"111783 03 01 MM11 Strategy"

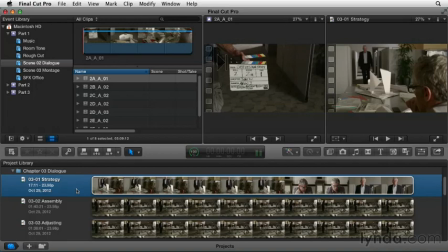0s
Now when you start to cut a scene, you shouldn't just start throwing footage down on the timeline. It's important to come up with a strategy and a style and a design.
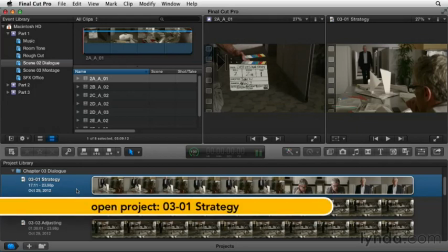10s
Let's step into 03-01 strategy and take a look at the first few shots that could be in our scene.
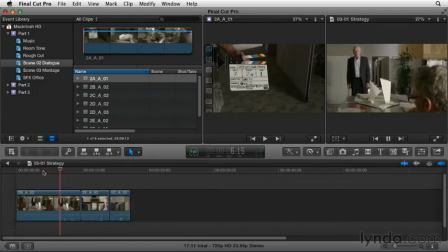18s
Now the way the scene starts...
So, how's the coffee? It's cold. Did you finish it?
Now, that's a traditional way that a scene could start.
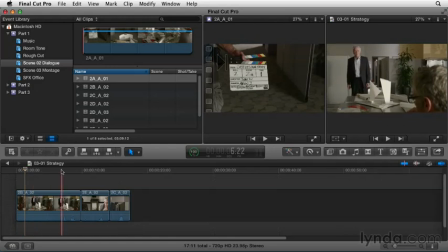34s
There's a wide kind of establishing shot as Mr. Dalton enters the room. He speaks, and then we see a reaction shot and a response from Joseph. And then we see a close-up reaction shot and a comment from Mr. Dalton. And we could go back and forth just trying to keep a variety of shots just to keep our viewer interested.
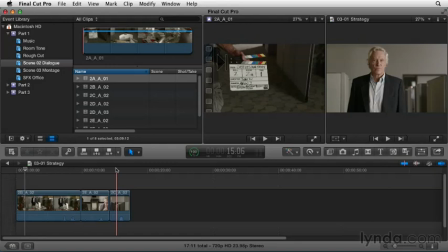52s
But that's not necessarily the best way to cut the scene. and it's important to look at all your footage and make a decision on the look and the feel before you lay down even your first clip. So let's go ahead and switch from the list view to the filmstrip view and
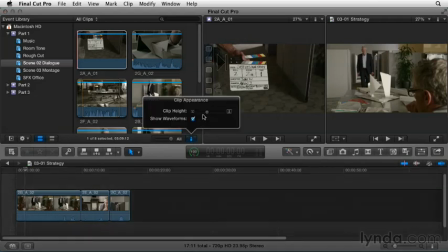68s
shrink everything down to its smallest size so you can see it on my monitor.
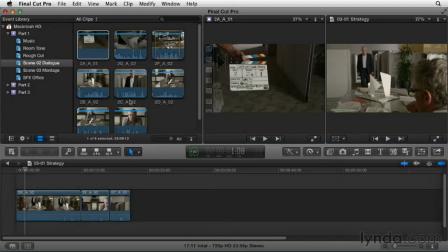74s
This way I can quickly look at the variety of shots that I have and make some decisions.
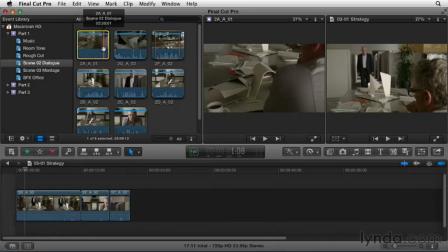79s
So we have our establishing shot according to the script where we start seeing some of the designs and I'm going to skip that for now. That's not one of my favorite shots. We also have a close-up of Joseph and it pans down to the table and the papers.
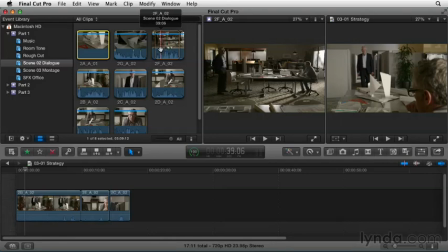93s
Again, looking at his designs. We have this interesting wide shot of Mr. Dalton on the left and Joseph on the right. A very wide shot and I really like this because to me it starts saying the relationship that's going on here. Again, I have a nice over-the-shoulder shot here and I see papers and
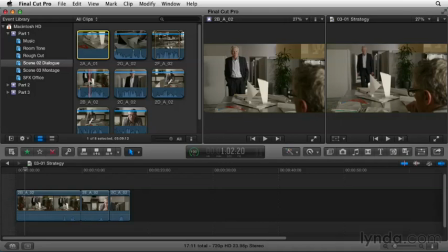112s
what I also see compared to the first shot is that there's something separating them. And in this case, it's the table and the designs. I have the close-up, but I want to keep distance. I want not just distance between my characters. I want physical distance between my characters and my audience.
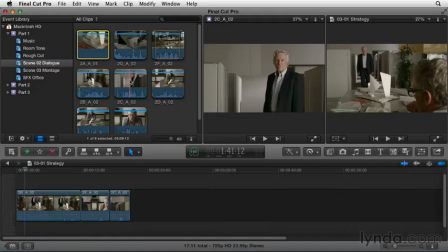130s
So this is an okay shot, but I like the effect created by the over-the-shoulder shot. And for the reverse angle, I like this also because, again,
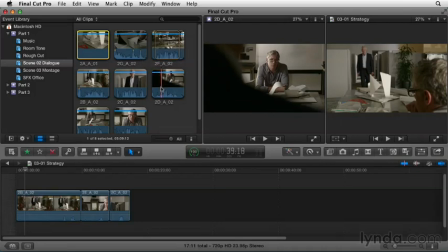140s
I see the table as a block, and he just kind of comes in and steps out and comes in and dominates the scene. So the three shots I like to work with are all the real extreme wide shots with things in between.
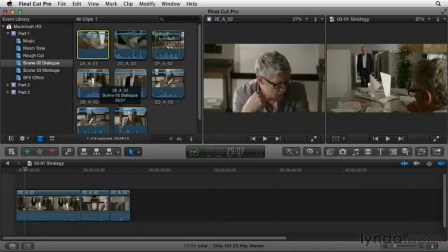152s
And as you see, we have an alternative take of this and then we have a close-up of Joseph and his reactions. And again, I think I'm going to try to avoid this because I want some distance. I want all my shots to have something blocking the characters and I
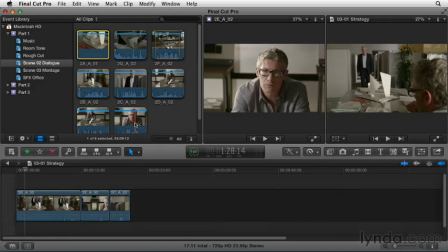168s
don't want to get so close that I can read their emotions right in their eyes. I want to be able to feel it from the distance and the emptiness. So with that in mind, I'm going to start cutting. And as we go through this chapter, we'll see if we need to adapt that initial vision or if we can make it work.